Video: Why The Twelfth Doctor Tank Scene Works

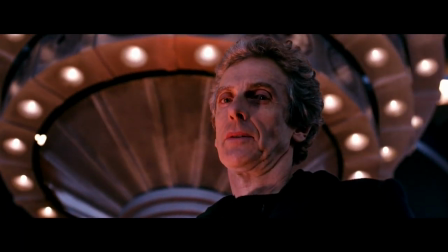0s
It's been just over five years since the ninth series, or season, of the revived series of Doctor Who first aired, its 35th overall,
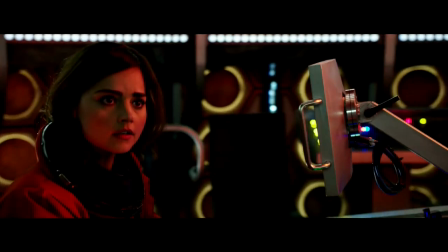8s
which I would consider to be one of, if not my favorite, season of the revival.
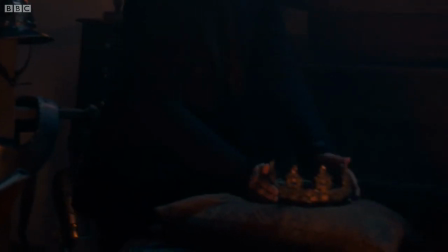12s
After the mixed bag of Series 8, Series 9 offers a much more rich experience for the well-balanced Cars duo,
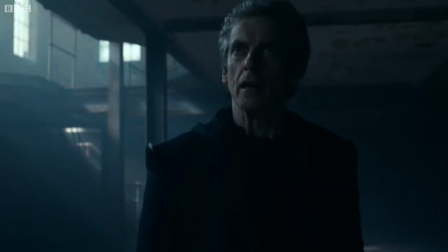19s
some nice payoffs to plot points that had popped up in the Stephen Moffat era, and some strong thematic work and foreshadowing amongst a solid set of stories.
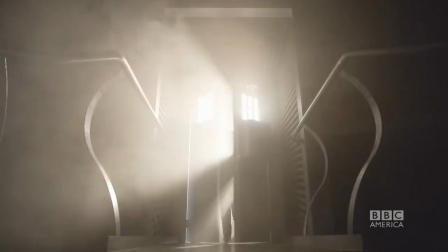26s
And while not without its shortcomings, I do firmly believe as an overall package, it delivers more than some other seasons, though obviously your mileage may vary.
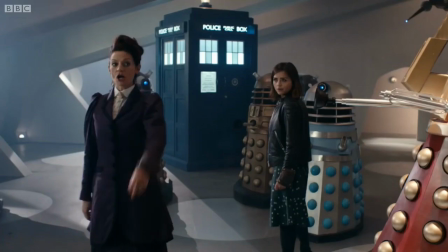35s
Today, however, I'd like to talk about one specific scene in particular,
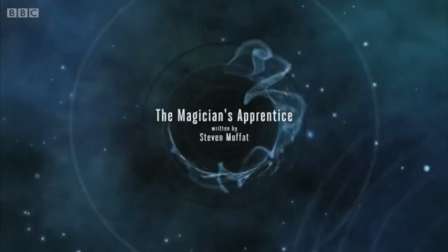38s
and that is the Doctor's entrance in Essex 1138 in The Magician's Apprentice, playing electric guitar on a bloody tank.
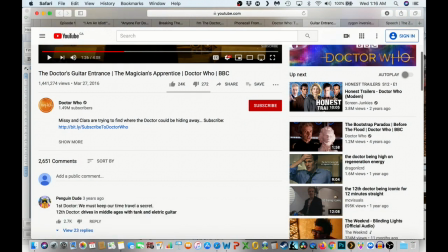46s
Now this scene does appear generally well-liked based on the response to the upload on the official Doctor
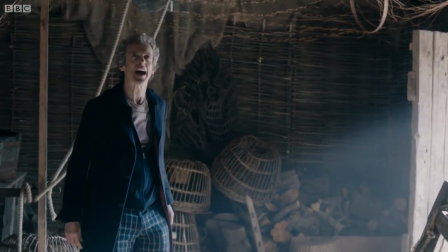52s
Who YouTube chat but there does seem to be a fairly intense backlash to this scene from certain movies.
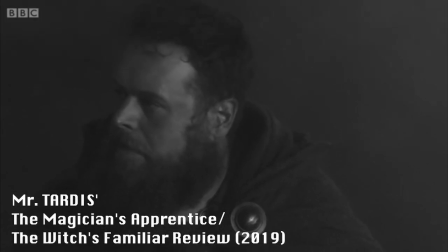58s This is the step that went too far. This is the moment where many viewers left and either never came back or waited for Capaldi to leave the show.
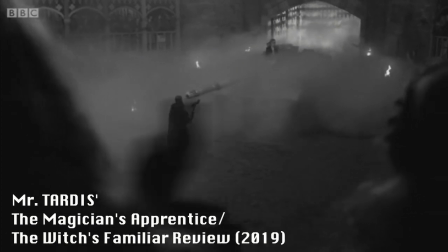67s Yeah this moment is so try hard, so desperate and just poorly executed.
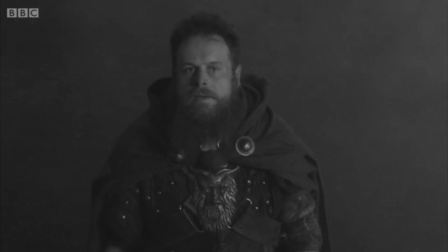72s
Are you gonna elaborate on why? No? Alright then.
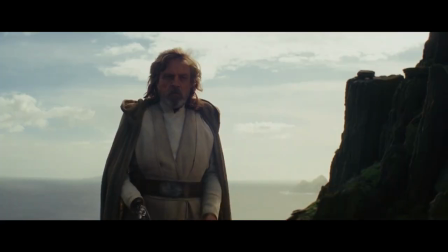79s
To these people, this scene could almost be seen as the equivalent of Luke throwing away his lightsaber or drinking the green milk in The Last Jedi.
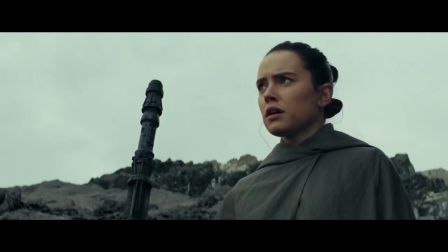85s
Essentially, it's a moment that not only insults the character, but also wastes the audience's time with awkward comedy.
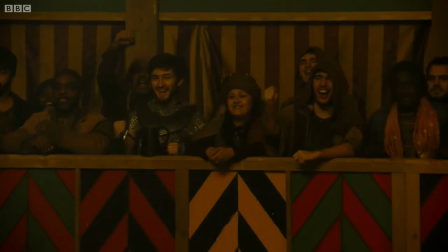92s
Now, I can't really speak too much on others' enjoyment, as that is pretty subjective, but I figured I would go over why I believe this scene works for myself.
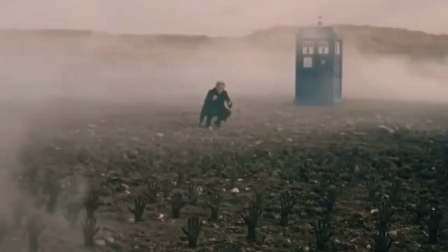99s
To start, we gotta look at the context of the situation. At the beginning of this season premiere, we start off with the Doctor attempting to save a boy that turns out to be a young Davros.
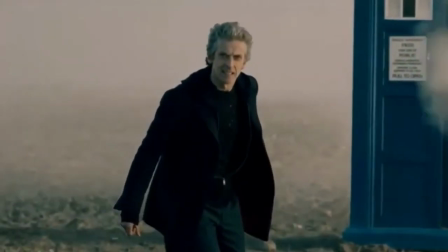109s
This cold open ends with young Davros still begging to save, and the Doctor is staring in shock.
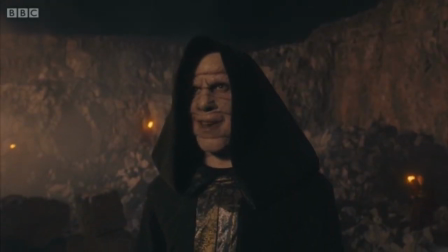114s
After the opening theme, we cut to a montage of Colin Sarf going around timeless space looking for the Doctor.
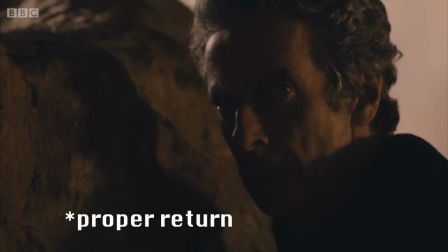119s
This move effectively builds up anticipation for the Doctor's return, and further makes us want to know what exactly went down with him and young Davros.
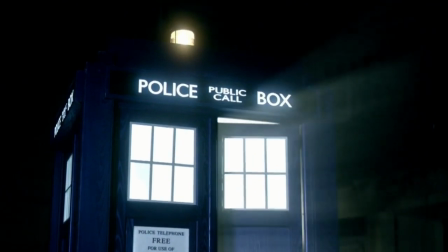126s
It's a move not dissimilar to Mafia's previous episode, A Good Man Goes to War.
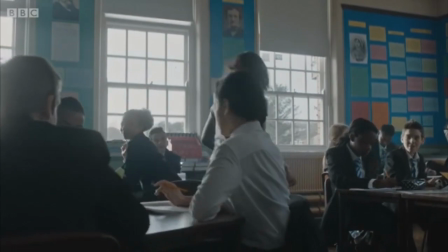131s
The anticipation builds further when Clara is brought into the story, which confirms she is not with him,
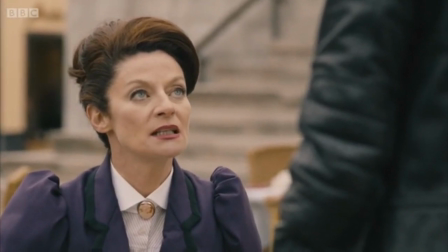136s
and encounters the not-dead Missy, who says she was told to bring the confession dial for the occasion of the Doctor dying,
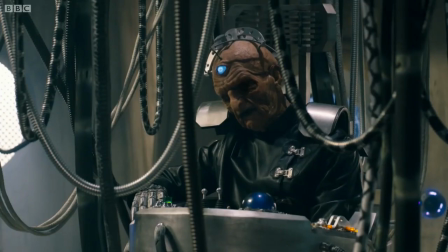142s
which we can assume at this point has something to do with Sarp and Bavins. This neatly tells us that in whatever series of events the Doc has evolved in now,
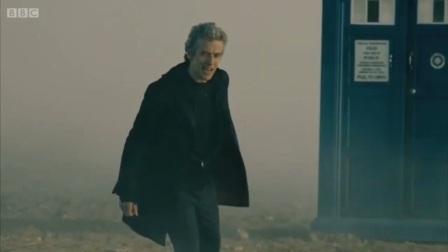151s
he believes there is a good chance he is going to die, which builds an expectation in the viewer's mind of a serious situation.
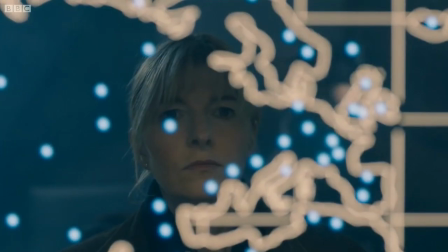157s
The two end unit worked to figure out the doc's location, and Clara postulates he would go out with a party rather than a crisis, and so the pair head off to the past.
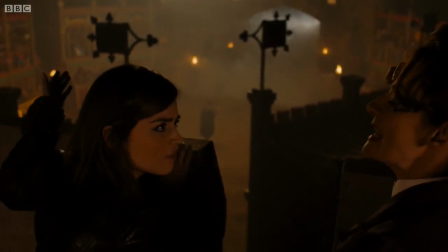166s
Once in Essex, Missy suggests looking for anachronisms to hint at the doctor's whereabouts,
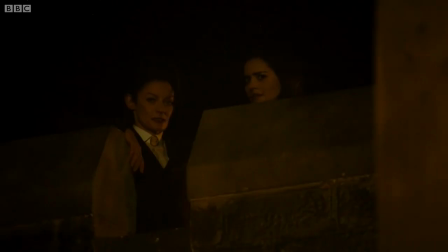171s
and that's when they hear the star of the rock music and the doctor rolls into the arena on top of a bloody tank. Look at Clara's expression here, that's just perfect.
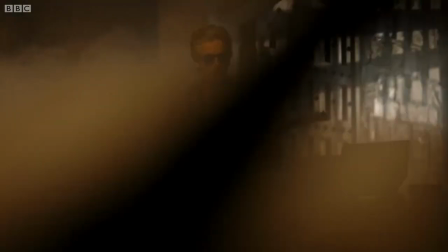179s
Even with Clara's forewarning earlier on, this is certainly not the kind of behavior one may anticipate a being expecting his upcoming death to engage him,
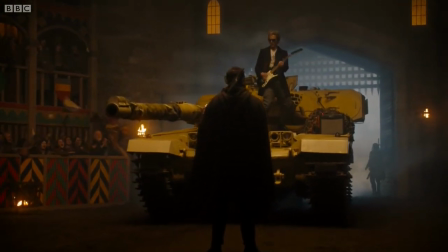186s
nor would it be what we'd have expected from the 12th Doctor given his attitude in the prior series.
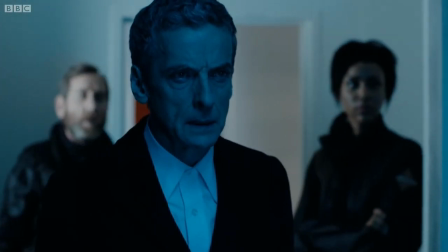192s
Series 9 can almost be considered a soft reboot of the 12th Doctor's character as he steps away from the more reserved alien characterization he had into a more caring,
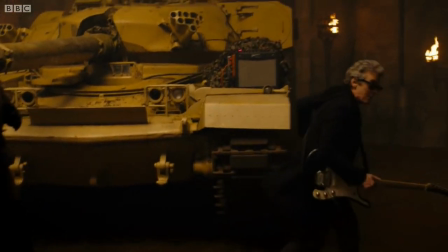200s
outlandish individual, and this scene is just a big old mission statement for this rejigs version of character.
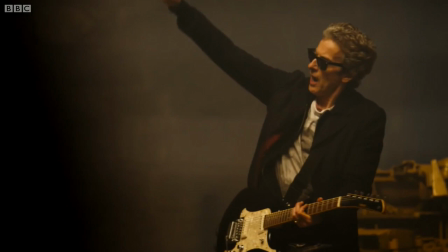207s
I mean, it's not enough to be playing electric guitar sentries early you gotta do it on a bloody tank with smoke everywhere.
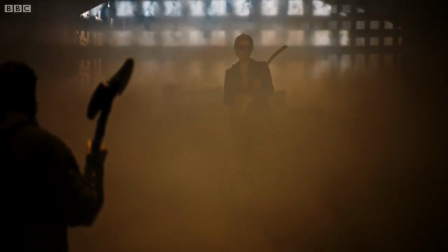213s
Some might consider this a bit over the top but sometimes you just gotta pull some outlandish stuff like this every now and then.
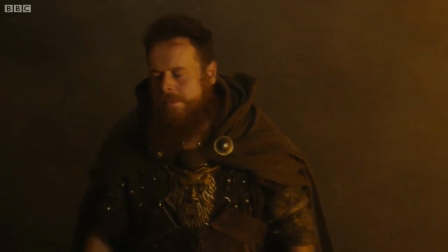219s
And the unimpressed look from his pal Boris who was also in the doctor's meditation has a nice counterbalance to the madness.
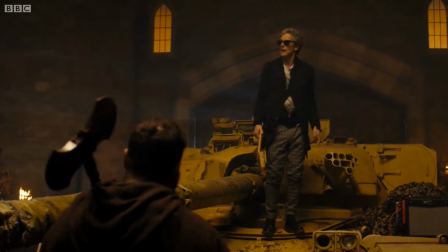225s
Also the doctor's insistence that he was just bringing this guitar for an axe fight, the tank was for his fish, and then he somehow won a sword fight with a daffodil.
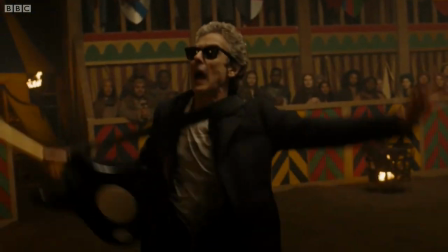233s
That's the thing that the doctor is just not giving much of the damn right now and will do or say whatever the hell he likes.